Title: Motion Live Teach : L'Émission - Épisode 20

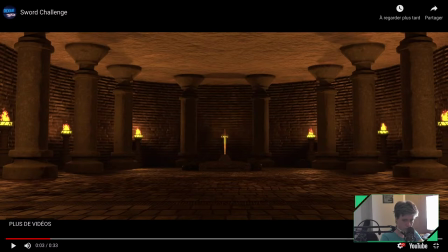(34:45)
Alors attends, je crois qu'il y a encore là, il y a la musique qui doit gueuler là, je suis en train de me dire. Hop, ce sera beaucoup mieux là.
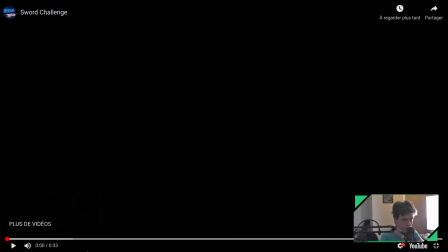(34:54)
Voilà. Donc ici, voilà un peu ce que ça
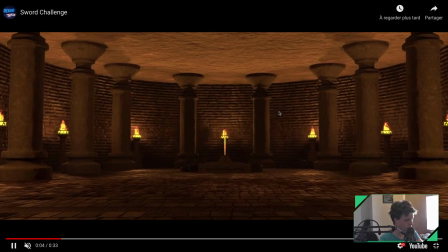(35:00)
donne. Donc je vais couper le son ici, parce qu'on l'a déjà vu avec le son. Alors ça, j'apprécie énormément.
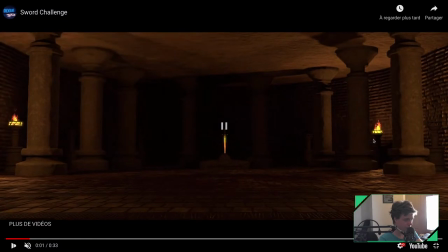(35:05)
Arrête de faire ça, s'il te plaît, merci. J'apprécie énormément les flammes qui s'allument là, ça marche très très bien, ça, c'est très cool.
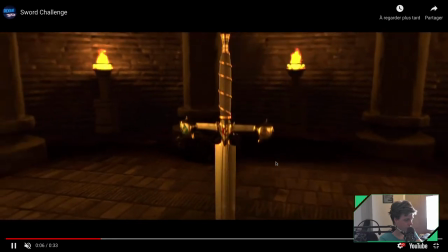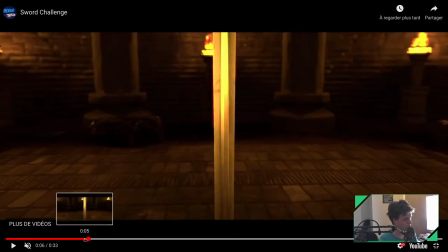(35:17)
Je pense que c'est un petit poil dommage que ici la mouvement de caméra démarre.
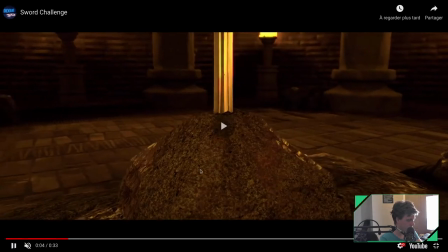(35:23)
Ici, il est cool. Mais c'est, je pense que c'est un peu dommage qu'il s'arrête, genre, clac.
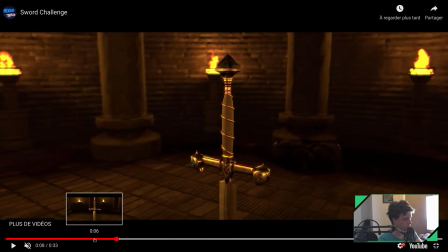(35:30)
C'est pas trop grave. Je pense pas que ça peut être considéré comme, comme quelque chose qui fonctionne pas, tu vois. Mais je pense que, voilà, on a un petit blocage. Et on aurait pu couper pendant le mouvement ou peut-être le faire s'arrêter plus doucement.
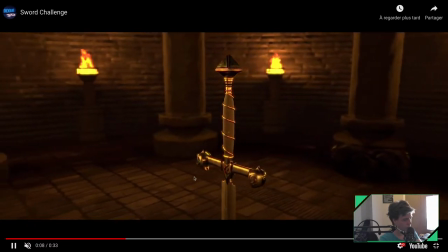(35:43)
Bon, c'est du détail, mais voilà un petit peu. Ce que j'avais là-dessus, le reste ça marche bien.
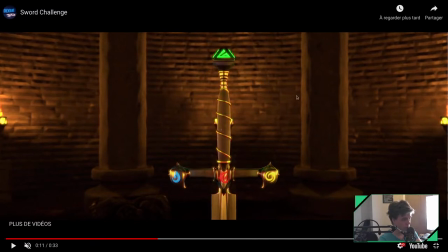(35:48)
Je trouve que le mur derrière, malheureusement, fait un poil cheap. On a plutôt l'impression que c'est du carton, tu vois, à la limite, ici. Bref, je trouve qu'en termes de qualité sur le mur, en termes de shading, on n'est pas sur la même qualité que tes épées, quoi. Un autre truc, un poil dommage, c'est cette ligne blanche ici. Ça, j'imagine que c'est un problème de compo.
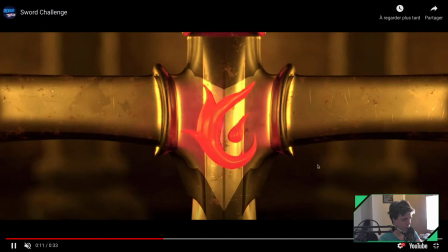(36:06)
Et là, il y a une belle ligne blanche sur ce plan-là, tu vois, qui disparaît après. Ça, c'est cool, ça. On voit vraiment qu'il y a un taf sur le shading qui était quand même bien en place. Hein. Ça, c'est super, ça. Bravo.
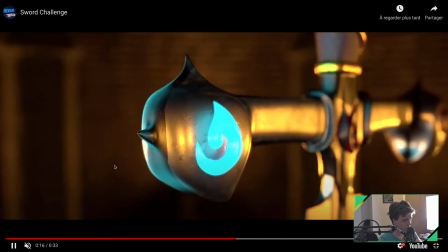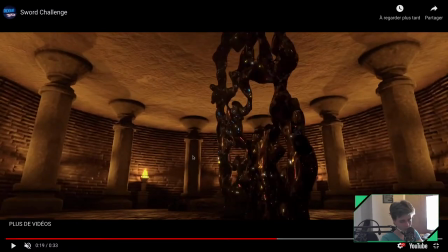(36:24)
Désolé, Johan, désolé.
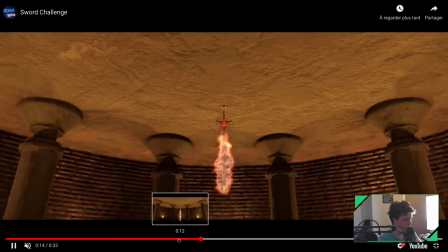(36:29)
Allez, on va se faire du coup l'épée du feu en premier.
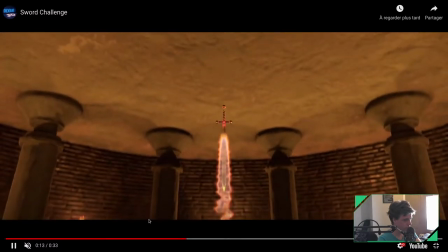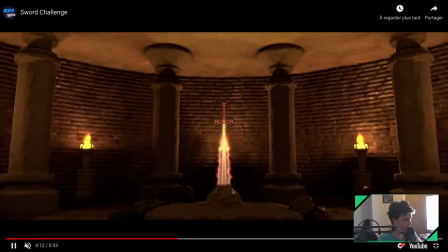(36:39)
Le feu marche pas mal, le feu est vraiment pas mal. Le seul truc qui a un poil dommage, c'est la couleur de ta lame en fait.
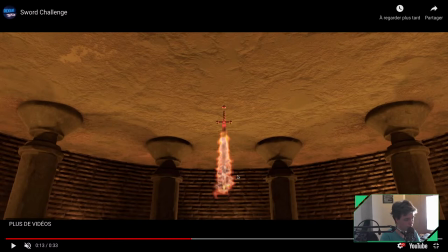(36:47)
Le problème, c'est que logiquement, ton feu, il est censé éclairer ta lame. Et pourtant, tu vois, j'ai pas l'impression que ta lame, elle soit plus claire dans le feu qu'à côté, tu vois. Elle est juste un gris, tu vois. Alors qu'elle devrait être rouge, flamboyante, tu vois. Je sais pas si t'as déjà vu une lame qui brûle, mais en fait, elle est méga rouge.
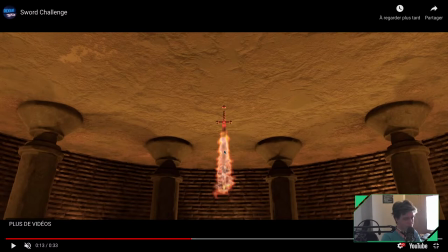(37:04)
Je sais pas si t'as déjà vu cette séquence dans Pirates des Caraïbes, où le premier, où Jack Sparrow, il se bat avec Orlando Bloom, pardon, dans la taverne. Et à un moment, il y en a un des deux, je me souviens plus lequel, qui fout son épée dans le truc à brûler, et l'épée, en fait, la lame, elle devient parfaitement rouge.
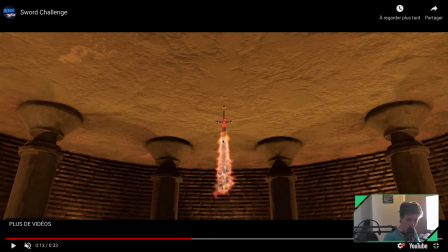(37:21)
En fait, là, t'aurais dû animer le shader dans ton épée pour qu'elle soit rouge flamboyante, tu vois, avant d'aller chercher ta flamme. Ensuite, une épée qui... le rendu de l'émission était moche, alors ça, je suis navré pour toi. À la limite, on pourra regarder ça ensemble, si tu veux, envoie-moi ta scène, on pourra checker d'où ça venait.
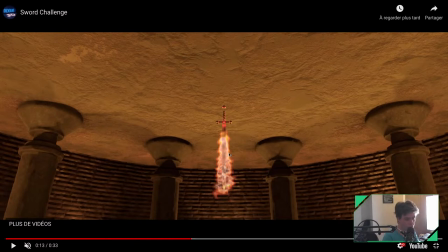(37:41)
Souvent, ce genre de truc, on allait faire en deux fois, faire le rendu de la lame avec l'émission, et la flamme, on va le rendre en une... sur une couche noire et on va la mettre en addition à la fin pour éviter justement ces superpositions de missions qui peuvent faire un peu bizarre.
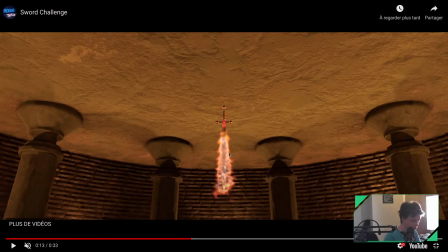(37:54)
Ensuite, avant de mettre des flammes, en fait, moi j'aurais rajouté surtout des étincelles parce qu'une lame qui brûle, ça fait des étincelles et des petits morceaux de métal qui vont tomber. Et ça aurait déjà amené vachement beaucoup plus de détails en fait à cette simulation. Donc Lame flamboyante en rouge, étincelle.
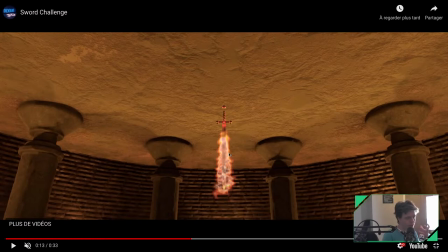(38:12)
Et à la fin, du coup, tu rajoutes tes flammes. Et là, tes flammes, je trouve qu'elles manquent un peu de glow, en fait, parce que elles sont. Enfin, on a pas. En fait, j'ai vraiment l'impression qu'elles sont juste posées sur ton plan. Tu vois, j'ai pas l'impression qu'elles éclairent vraiment ta scène.
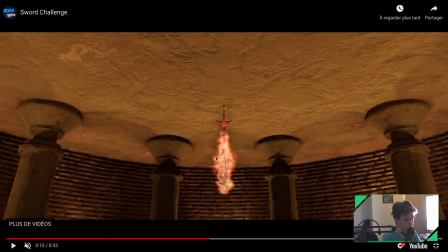(38:26)
Tu vois. Et ça, c'est un peu dommage. Et je pense que ça pourrait jouer au compo juste. Tu la crames, en fait, un peu. Toutes tes parties, elles devraient être pure blanche avec un bon glow dessus. Tu vois. Je sens pas ça là. Je sens pas ça.
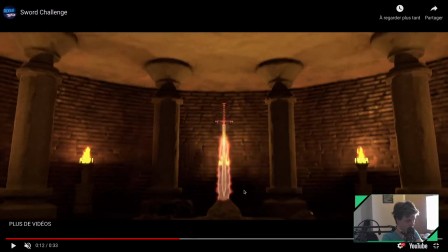(38:38)
Et un dernier truc aussi, c'est qu'en fait, ta flamme ici, voilà, ça. J'ai du mal à comprendre cette couleur de ce rose pâle un peu transparent. Un feu, on va vraiment avoir cette couleur-là.
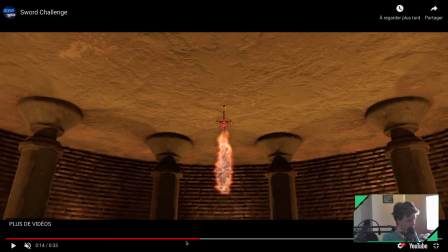(38:53)
Et si on l'a, je pense pas que ce soit aussi transparent. Mais après, je pense que ça, si la lame avait été flamboyante rouge, ça aurait beaucoup moins choqué. Donc je pense que là-dessus, pas certain que ça vienne de là. Dans tous les cas, voilà un petit peu ce que je peux dire. Ce que j'aime bien, par contre, avec la flamme, la simulation marche bien. Ça, c'est cool. La petite fumée aussi noire qui arrive derrière là, ici, ça marche bien. C'est cool.
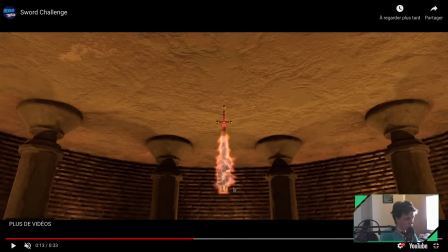(39:12)
Maintenant, il faudrait vraiment qu'on aille chercher quelque chose où on sente vraiment que c'est la lame qui est en feu, tu vois. Et que là, pour l'instant, on sent encore, malheureusement, que c'est encore un peu déposé dessus. Et pour ça, je pense que déjà, l'émission de ta lame aurait amené un truc bien plus important.
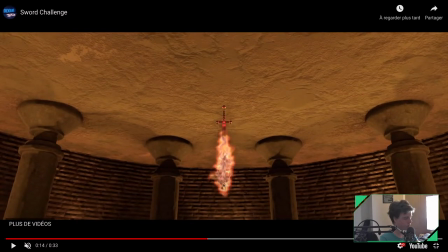(39:29)
Après, sinon, honnêtement, le feu est quand même pas mal du tout. Hein. Je sais que c'est pas du tout évident de faire ça, donc je sais que je fais beaucoup de critiques là, mais c'est quand même du super travail en fait, hein, il faut s'en rendre compte quand même.
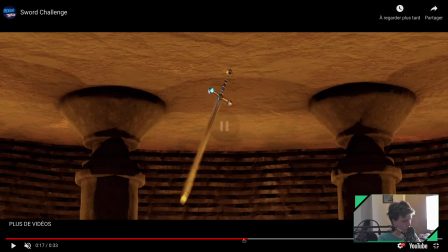(39:38)
Alors, c'est parti pour l'eau. Alors ça, je trouve que c'est un des plus beaux plans de ton film, ici.
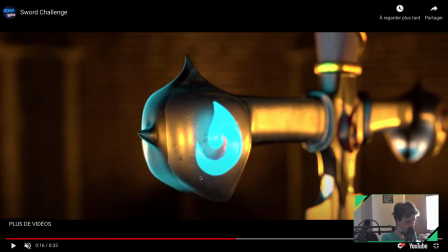(39:44)
On prend vraiment le glow qui s'éclaire, on voit vraiment qu'il y a un impact sur la lumière du reste, on sent vraiment un petit glow ici en compo, les petites dents, enfin bref, ça, c'est ça, putain, ça j'adore. Ça, c'est vraiment un super beau plan, c'est pas compliqué, tu vois, mais bordel, c'est bien composé, il y a une belle distance focale, enfin, il y a une belle lumière, ça, c'est cool, ça,
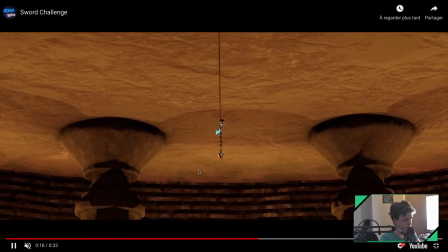(40:01)
c'est vraiment super, super, super plan. Hop, les petites animes que t'as fait, là, des épées, elles sont très bien, je trouve.
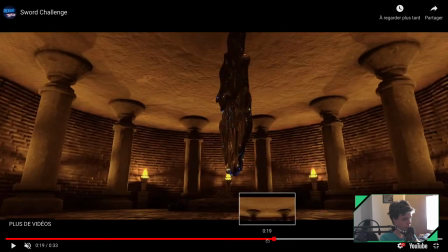(40:08)
Alors, là, malheureusement, pareil, je sais que c'est super difficile, hein, mais là, pour le coup, je trouve que ton eau, c'est l'effet qui marche le moins bien du film.
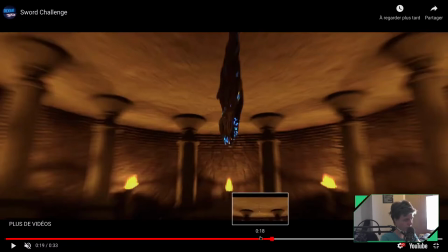(40:15)
Je sais que c'est hyper, hyper galère, hein, la simulation d'eau, hein, je jette la pierre à personne. Mais après, le fait est que, voilà, s'il faut critiquer,
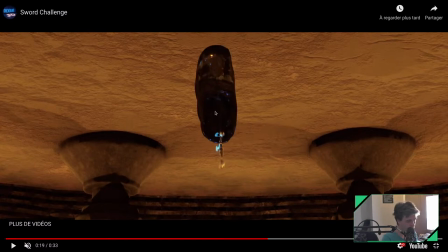(40:23)
ici, en fait, on a quelque chose qui est beaucoup trop grossi, en fait, par rapport à ta lame.
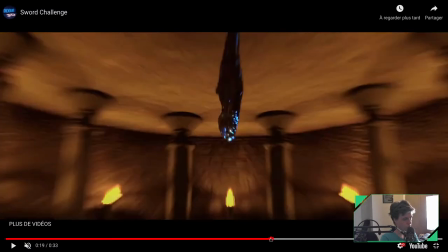(40:28)
Et pourquoi ? Parce qu'en fait, t'as fait le choix de partir avec une simulation d'eau type domaine, etc.
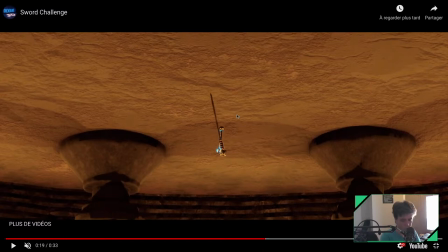(40:34)
D'accord ? Une simulation de fluide. Alors qu'en fait, là, pour de l'eau comme ça, tu vois, là, il faut une simulation de particules. Simulation de particules et pas de simulation de mèche. La simulation de particules va te permettre d'avoir des choses beaucoup plus fines, d'accord ?
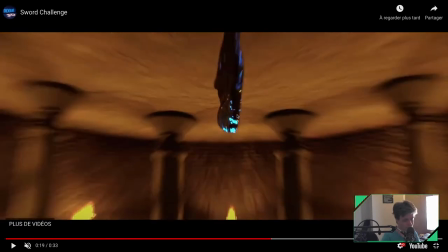(40:49)
Je te donne un exemple. Simulation d'eau, ici on est là. Simulation de particules, on serait plutôt sur la partie effet de sang qu'on avait dans Blender Smell. Donc on a des choses beaucoup plus fines, beaucoup plus douces.
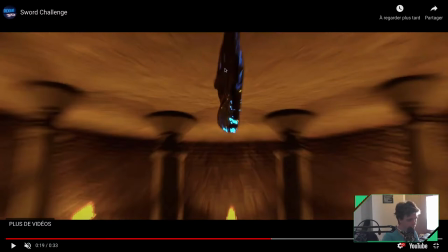(41:01)
La simulation de flotte, comme ça, elle va plutôt être utilisée pour faire un truc avec des vagues, des mers, un fluide dans un verre, genre de choses.
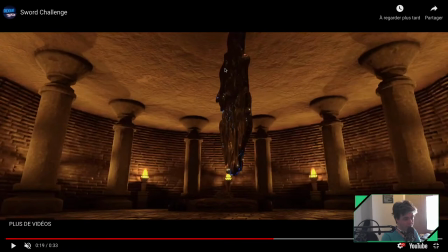(41:09)
Mais quand t'as un splash comme ça, parce que là, ton épée, c'est exactement ce qu'elle fait. Elle fait un splash, tu vois. Les splash, ce sera des particules. Ou alors vraiment de la simulation de fluide, mais hyper, hyper, hyper, hyper définie. Et du coup, ça coûte hyper cher en termes de rendu. Et la plupart des gens n'ont pas les PC pour faire ça. La simulation de particules ici, c'est vraiment la solution qui te manquait, je pense, à la place de la simulation de fluide.
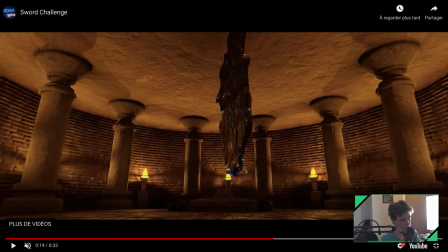(41:28)
Donc, simulation de particules à la place de la simulation de fluide, je pense que t'auras un résultat beaucoup plus fin.
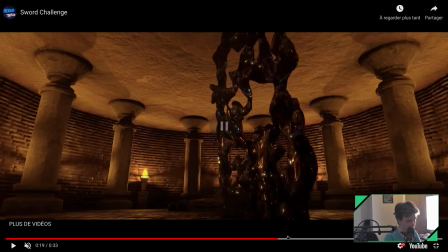(41:33)
Parce que là, du coup, ton mesh, il est beaucoup trop épais. On a plutôt l'impression de voir un truc très visqueux. Et le problème aussi, c'est qu'on comprend pas de où est-ce qu'il apparaît, tu vois.
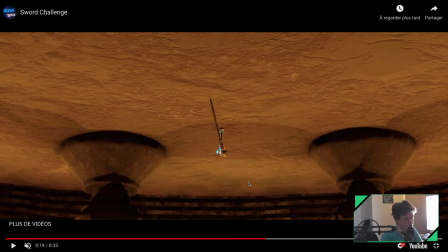(41:40)
Ok, l'épée crée de l'eau. Super. Mais, en fait, on est quand même d'une image à l'autre. Toi, t'as le truc qui apparaît, tu vois. Logiquement, le mesh au début, il devrait être aussi fin que l'épée, tu vois. Je me doute bien, encore une fois, que ce que je dis là, c'est super difficile à faire. Hein. Je le sais, c'est un enfer. Tu imagines que ta taille de domaine, en plus, elle devait être vachement grande là.
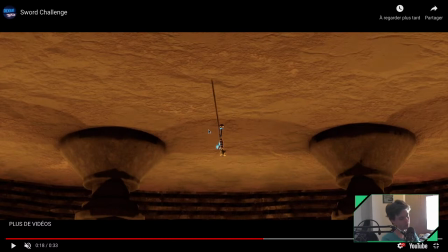(41:58)
Tu m'as dit en plus que t'étais ric-rac sur les temps de rendu. J'imagine même pas la galère. Mais, si par contre, tu dois critiquer, on va dire, sur une base, juste voilà, je vois l'image et je réfléchis pas à comment c'est passé derrière.
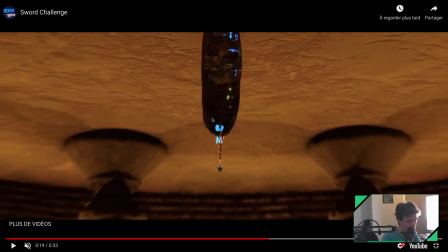(42:10)
Et bah, en fait, là, ta simulation d'eau, elle est beaucoup, beaucoup trop énorme, en fait, en termes de taille.
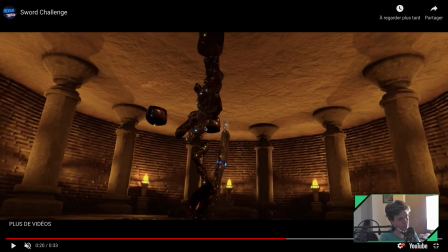(42:18)
Et c'est ce qui fait, en fait, ce côté un peu. Il manque de finesse, tu vois. Avec des particules, ça aurait été beaucoup plus simple et t'aurais un résultat beaucoup, beaucoup plus fin. L'eau, on va rarement l'utiliser, encore une fois, pour les splatchs, on va plutôt l'utiliser pour un conteneur. Un contenant, un verre d'eau, un verre de whisky, un verre de pinard, ça peut se faire avec de l'eau,
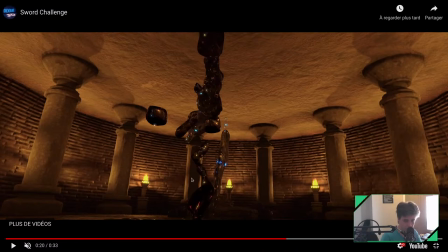(42:38)
avec une simulation de fluide, une mer, un océan, un lac, ça peut se faire avec une simulation de fluide, et encore, des fois, on va mixer entre ça et simulation de particules, même, la plupart du temps, on va utiliser les deux,
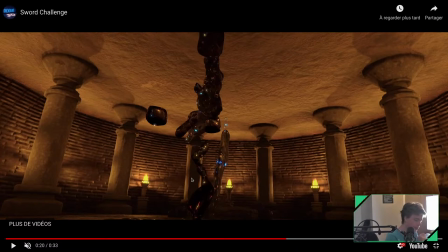(42:52)
un robinet, un de l'eau dans un lavabo, tu vois, tout ça va être des simulations de fluide. Mais quand t'as des splatchs comme ça, on va éviter les simulations de fluide parce qu'elles font souvent assez grossières.
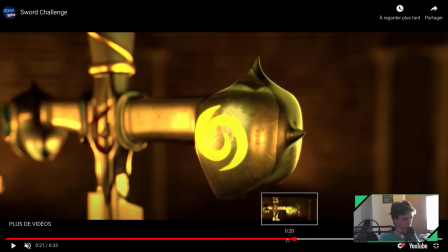(43:01)
Après, voilà.